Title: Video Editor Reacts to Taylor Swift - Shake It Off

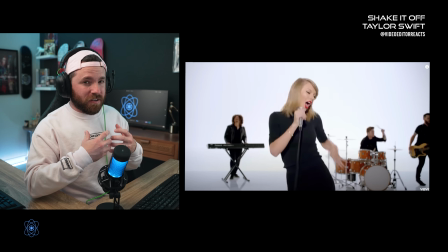12:31 Because if it's in the background, you still want it to be visible. So, um, that's, that's a risky move in the production world.
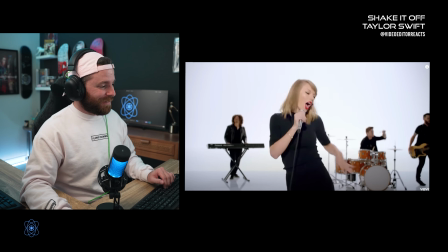12:39 It's risky, but they're, they're pulling it off. Uh, they're just shaking it off.
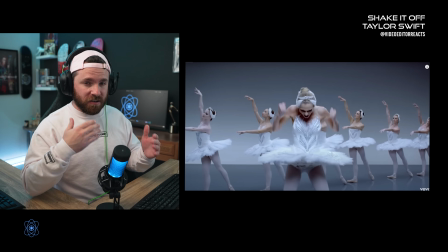12:46 Nope. That was a dumb joke. So I did notice that there's a couple different camera angles that they're using.
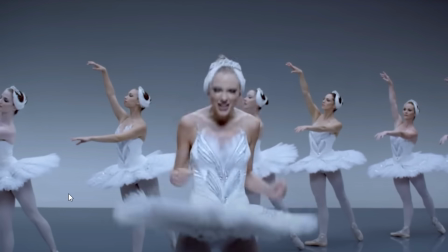12:51 And so they obviously have a closeup right here.
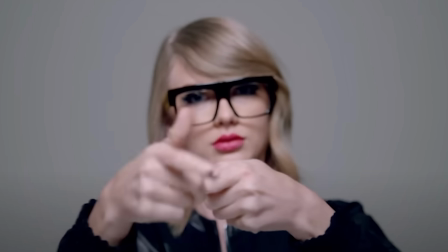12:55 So we, we are able to, and usually this kind of portrays, uh, the emotion that the character has.
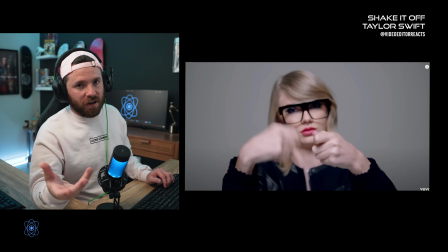13:03 And, uh, so we want to have closeups at some point throughout this music video. Cause if we were just further back the whole time, it wouldn't, we wouldn't feel a connection with, you know, Taylor Swift doing these, these moves and all of that. So there's a reason why they have a closeup. Now they have the medium shot right here, uh,
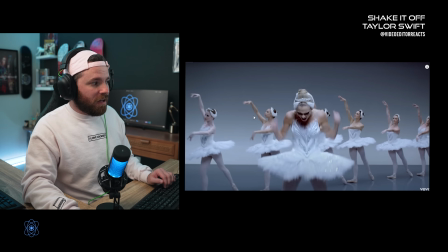13:22 where we can see things going on in the background, but still we're, we're emphasizing what she is doing. We're concentrating on what she's doing. So, uh, we're at about a shoulder level, I want to say. So, uh, that's usually another way of, you know, characters communicating with each other. It's usually at like some short sort of shoulder level. Uh, but yeah, uh, they're doing a wonderful job with this music video.
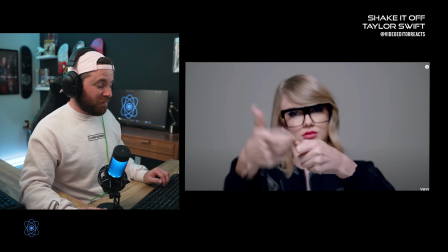13:47 I'm a big fan.
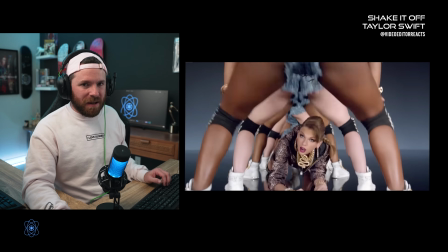13:51 Good message too.
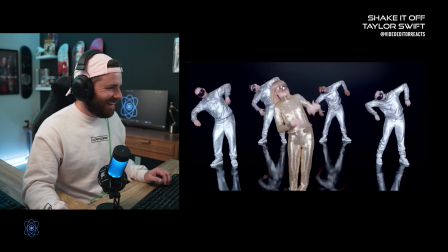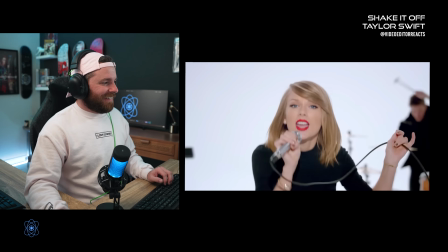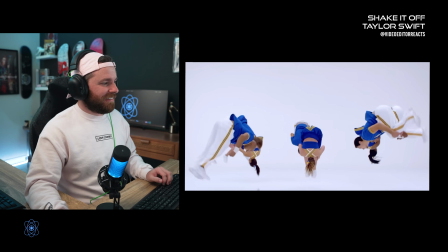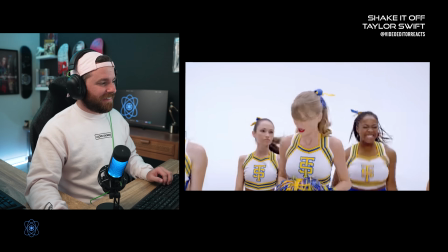Oh Cheerleader isn't there a song about her being the girl in the seats and she's the cheer captain Is that what she is?
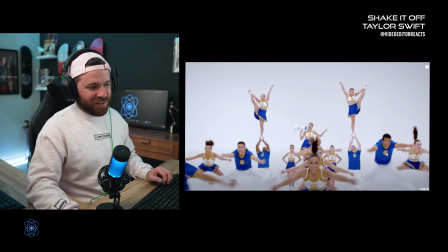14:23 She's the cheer captain right here. Yeah, cuz they all have TS on their their outfits
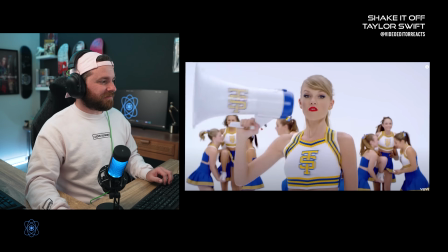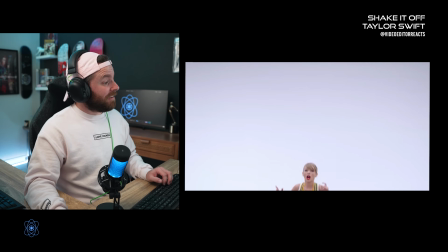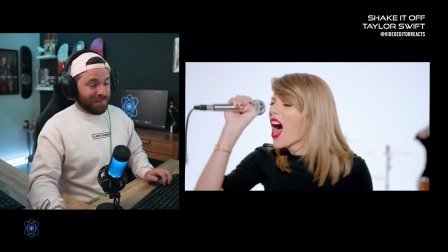14:43 That's impressive.
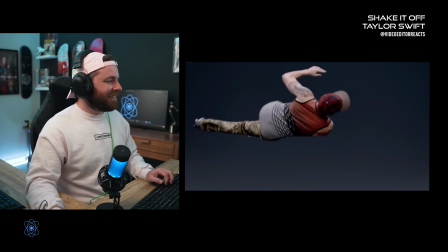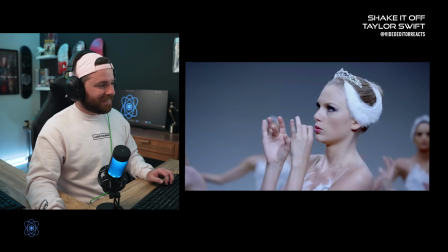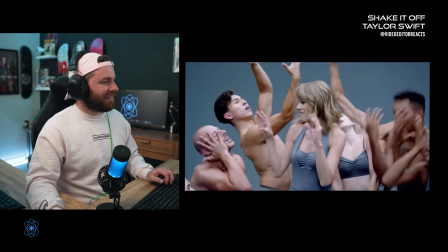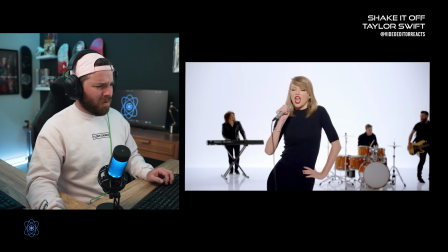15:00 Whoa.
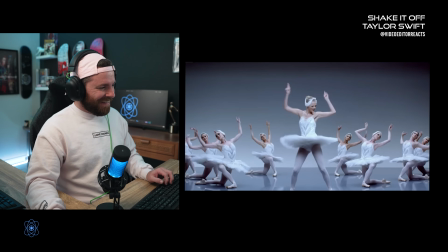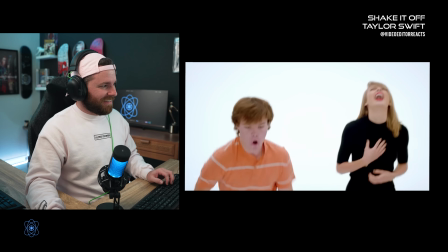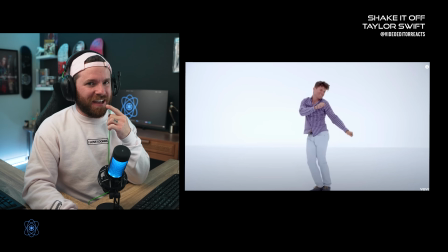15:14 Are these like, these people look like fans. I'm calling it these people are fans. They're Swifties, they're all Swifties I bet. Which would be an insane experience to be in a music video, especially this one. She appreciates her fans so much and that is being shown throughout almost every music video. Like she just like, and I say almost every music video, cause she uses those Easter eggs to really communicate like, you know, a story and, and, uh, you know, something that her fans would pick up.
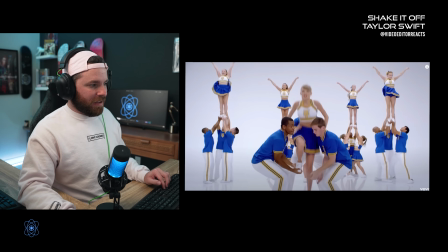15:47 All right. So real quick, going back, I am not a cheerleader by any means, but, uh,
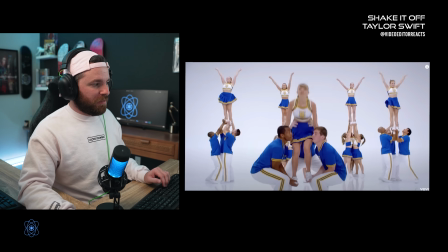15:53 I have a couple of cousins that do cheerleading and I had to help them practice by doing like those like stand things and,
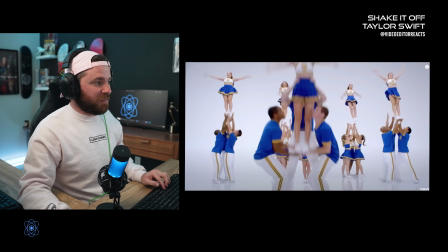16:01 and all of that. And, uh, that's, that's difficult. Uh, I, they don't have her on a harness.
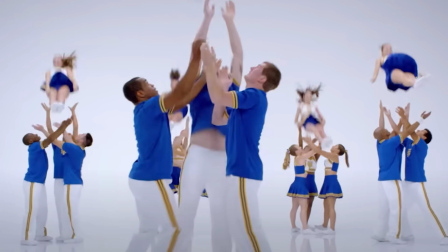16:08 So they, I think they actually threw her up like that and are about to, yeah, I mean, they're prepping to catch her.
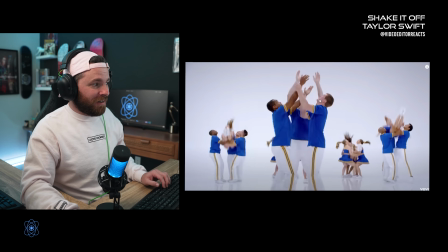16:16 I mean, she, she got tossed up there, you know, that's, that's pretty high.
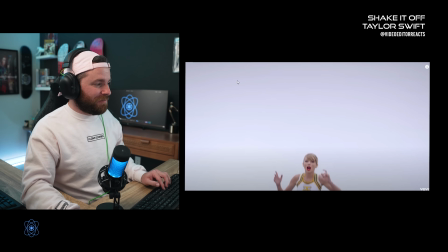16:21 I mean, even at this focal length, like that, that's, that's impressive. Uh, and then, uh, I don't think that this is the same shot.
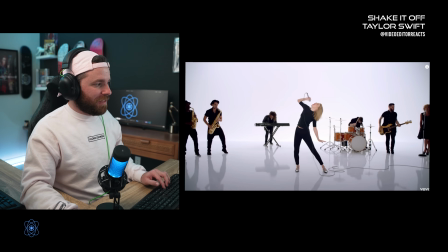16:30 I think this is obviously a different one. I think that the background isn't the same.
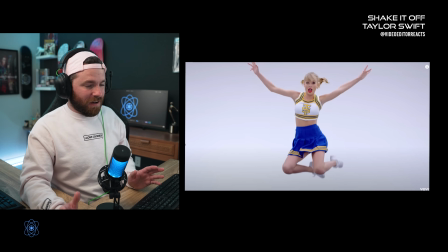16:35 So this actually obviously is in the air.